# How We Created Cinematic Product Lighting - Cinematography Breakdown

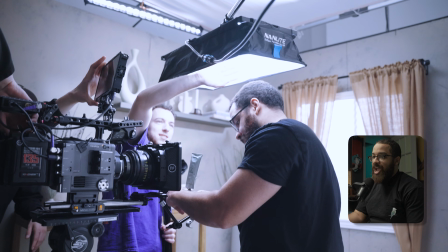995s
And those were the lights in play, but we had to basically spice this up, adding more detail and adding more light onto this.
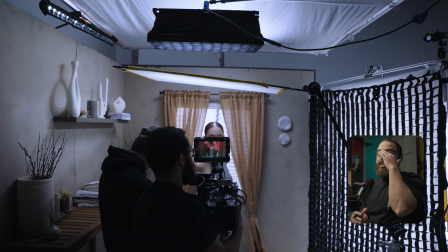1003s
We had the room lit, but we didn't have the product lit. And this is where panel lights come in really handy.
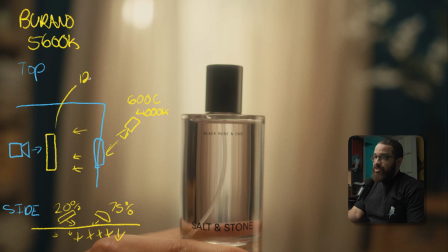1008s
And then we had that Pavo Slim. This is the 120C, and this is set at 4,000 Kelvin. And then we had this around 50%. We had this a little brighter in terms of what we're usually working with because I wanted the product to feel a lot brighter to really highlight it and see what's going on.
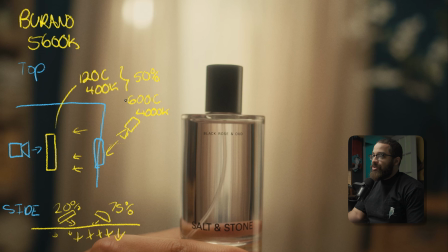1025s
So if we look at the lights and where they are in play, what we had to do is bias the nan light overhead product. So the product is basically attached to the camera right here. And we had biased it like a backlight and then off to the side a bit so we could get more of an edge light.
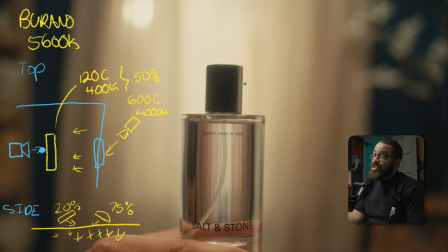1041s
You always want to be backlighting and establishing some shadow. And this is really difficult to do.
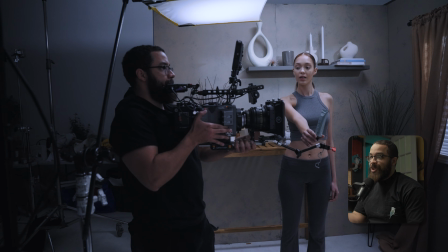1045s
But the reason why this works so good and looks so good is because we have so many layers of interest in how we lit the whole scene.
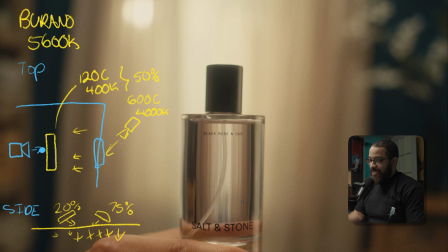1052s
Mainly what is giving this nice black and rose basically highlight in the back here is the focusing of the curtains. As you can see that the curtains are in the back and it's just giving this really nice salt and pepper. These are the edges of the room here, which gives us nice dark shadows and something dark to look at.
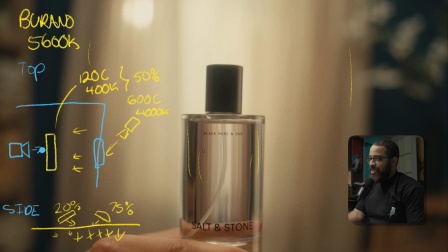1069s
And then this is the curtain with a nice gradient across it. And then we just pop the product out even more with that 120C by highlighting the edges and the rim specifically here. And then her hand. And you can see really it's a top light source because there's not really a lot of shadows in her hand. Maybe at the edges here,
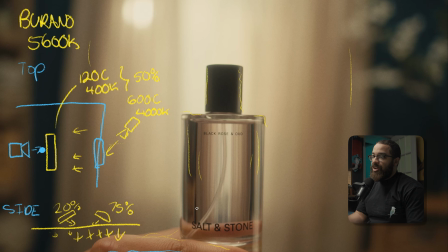1088s
but basically very top light and very highlighting the edges of the product and bringing out a lot of streaks just to make it very interesting. The main thing that really sells it in terms of product is not necessarily physical interest, but lighting interest and making sure it looks the best in its best light.